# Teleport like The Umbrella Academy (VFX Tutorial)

Nanlight creates incredible lighting products for filmmakers, and I talked about it before, how this entire setup here that you see is pretty much all Nanlight and how much I have been loving this overall.
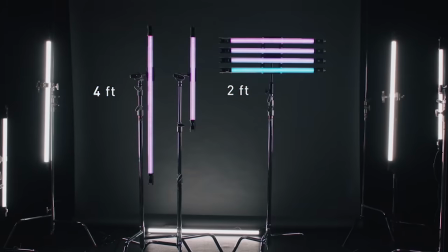(4:25)
There are Pavo tubes like the 2-footer, which I have here for my key, the 4-footer that you see in the background, and the 1-footer that's tucked in the bookcase back there.
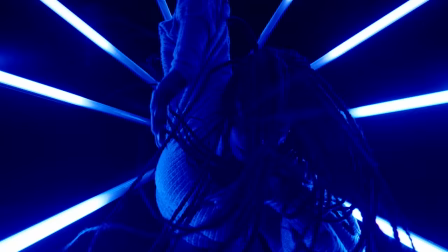(4:34)
They're really designed so smart and they're very sturdy. They feel like they will absolutely stand the test of production.
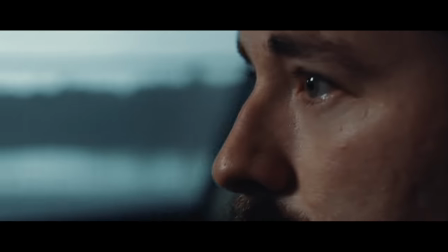(4:40)
And for me, they've been a bit of a lifesaver working in this new normal we're all in.
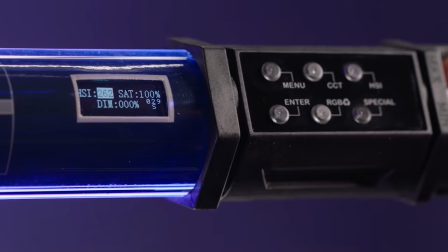(4:45)
I've been able to rig them wherever I need to thanks to how light they are. And of course they are RGB, so I don't have to try to gel anything. anything.
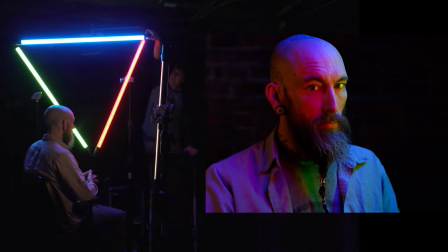(4:52)
I just flip to whatever color right on the dial, and it's been great to go this minimal,
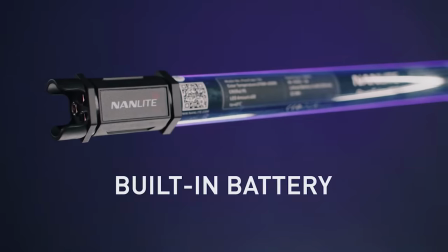(4:57)
free up space wherever I'm shooting inside of my house, and they're all battery powered, which really does help a ton with that rigging as well,
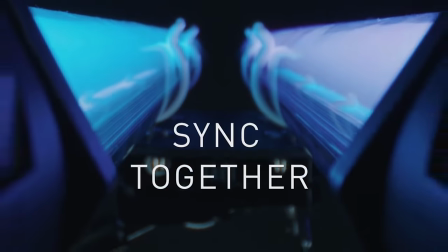(5:04)
or just flipping it on and tossing it wherever I need a little bit of extra light.
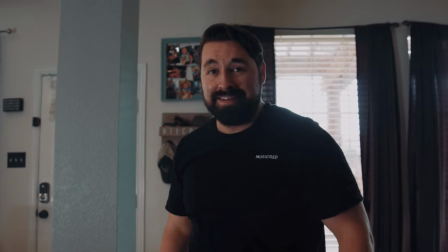(5:08)
Like for that first shot, I just put the light on my kitchen cabinet to light Josh up and combat the windows that were behind him.
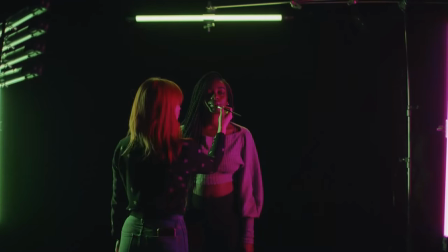(5:15)
And of course, you can plug these in for consistent power as well, but not having to worry about wires is such a big win most of the time.
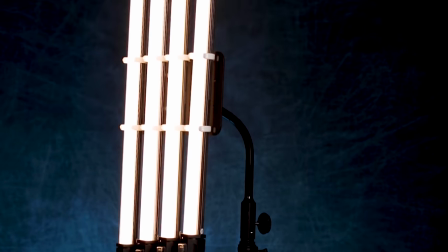(5:22)
So definitely check out their link in the notes below for more, and we will be doing a more in-depth look at these bad boys soon as well.
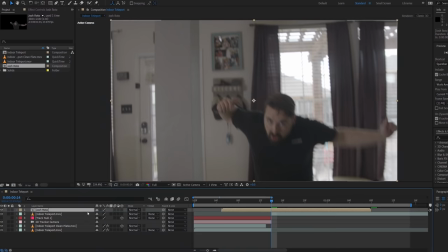(5:28)
But back to that glowy, edgy thingy. To do this, we will duplicate the Josh layer and rename the lower one to Josh Light.
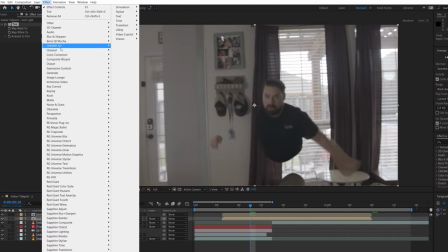(5:35)
To this layer, we're gonna add a tint effect to make it black and white, then curves and boost the brightness, and then we're gonna add turbulent displacement.
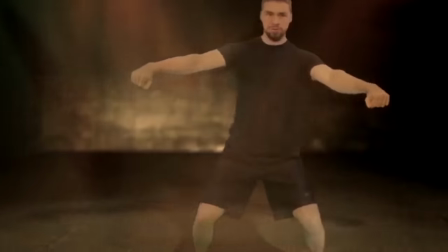(5:41)
Turbulent displacement, turbulent displacement. And this is gonna create some subtle differences to the edges.
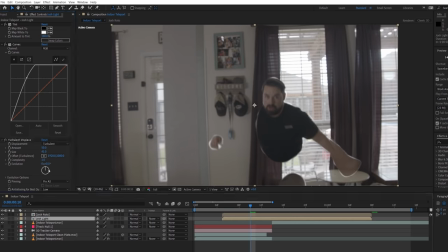(5:47)
This makes some parts closer or further away from your actor rather than being all one uniform distance.
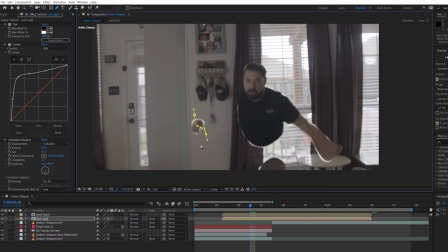(5:53)
Now we're gonna add a few masks to remove areas that you don't want this edge to appear and keyframe them.
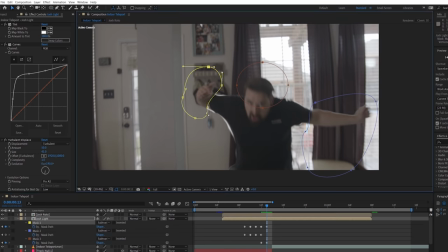(5:58)
It's best to keep the edge closest to where the actor is emerging and to be fully gone once the teleporting is complete.
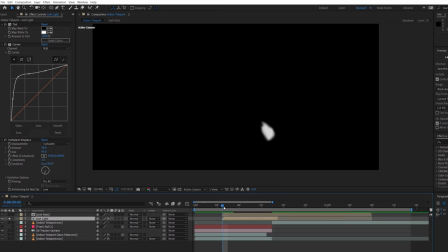(6:06)
If we solo the layer, you can see that it isn't just an edge, but it's still an actor as a whole.
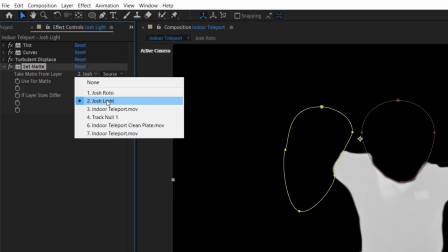(6:11)
So use a set matte effect with itself as the matte layer selected, then check invert matte and move the layer above our Josh Roto layer.
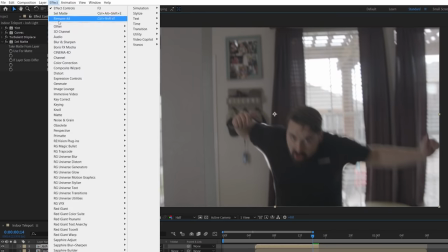(6:20)
This now makes it hollow and shows only the edge. Also, adding a vector blur with a negative value can increase the width here, which is a thing that you can do here. Are you okay? Do we need to reboot you? No.
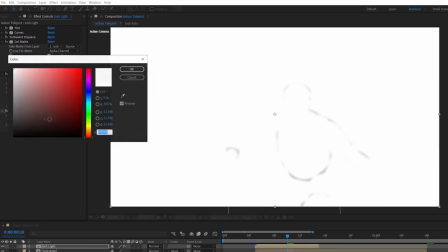(6:44)
Now we want to add a glow, but before we do, we're going to add a solid composite effect with a black color so that the glow works on luminance and not alpha.
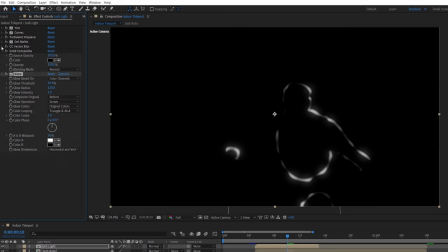(6:52)
Then we'll add a glow and tweak the setting to our liking, then duplicate and tweak again to add more of a blooming effect. Finally, we're going to add a curves effect to boost the blue and lower the red to get a similar color tone as you see in the show, then set the layer to screen.
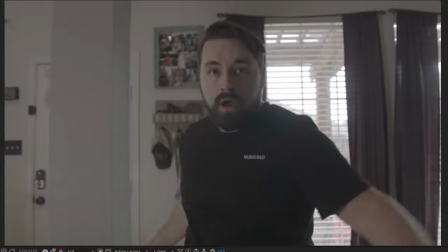(7:08)
And we should have something like this. Now, since our scene does have Josh in front of those windows,
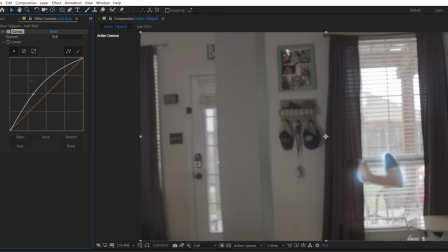(7:12)
we chose to add a bright curves effect to his roto layer at the beginning and then keyframe it back to normal a few frames in,
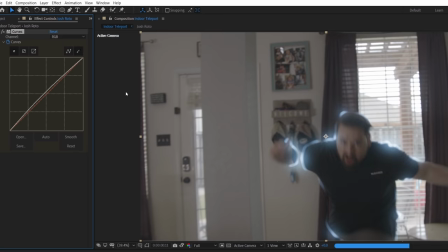(7:19)
but this might not be necessary for your shot. It's just a good thing to keep in mind.
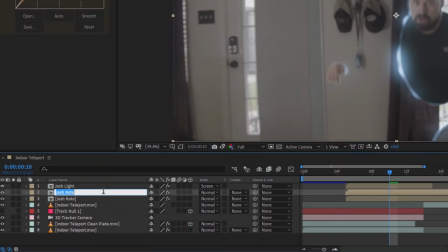(7:23)
But now we're going to add some displacement behind our actor, so we will duplicate our actor roto pre-comp to be used as a displacement map and hide the visibility.
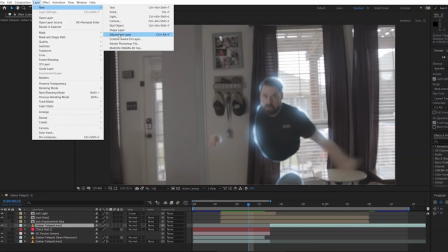(7:31)
Now add an adjustment layer below your actor layer, then use a displacement map effect.
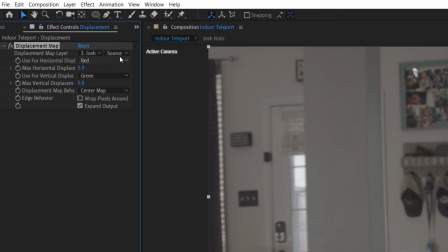(7:36)
Select your actor map layer and change it from source to effects and mask, then boost the displacement values.
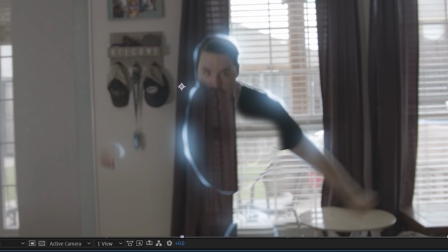(7:42)
So far, you probably won't see anything because it's happening directly behind the actor,
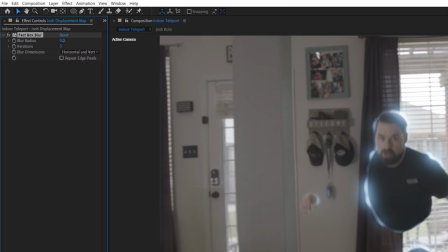(7:46)
but if you add a blur on your actor's map layer and increase the blur amount, you should start to see the displacement wrap around the outside. And using curves to boost the alpha channel will make this stronger.
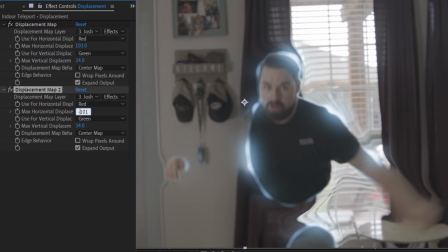(7:56)
So now just play around with the blur, alpha, and displacement settings, and you can duplicate and change as many values as you need until you're happy with the look.
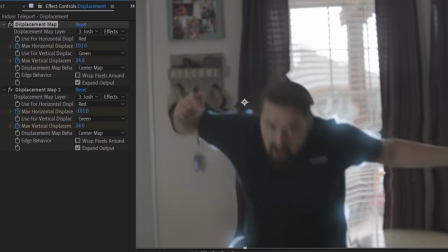(8:04)
But make sure to keyframe the displacement values to go down to zero once your actor has fully appeared.
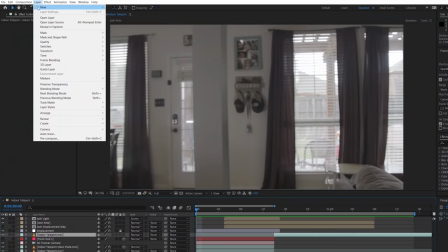(8:10)
Another main displacement they use in the show is this bouncing bulge. So add a new adjustment layer below the displacement layer and add a bulge effect.
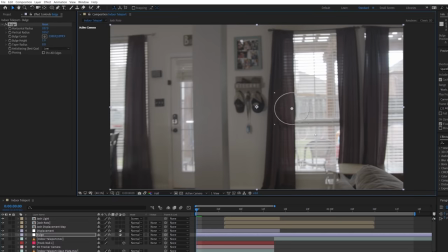(8:18)
Move the position over the same area your actor appears from and increase the shape scale.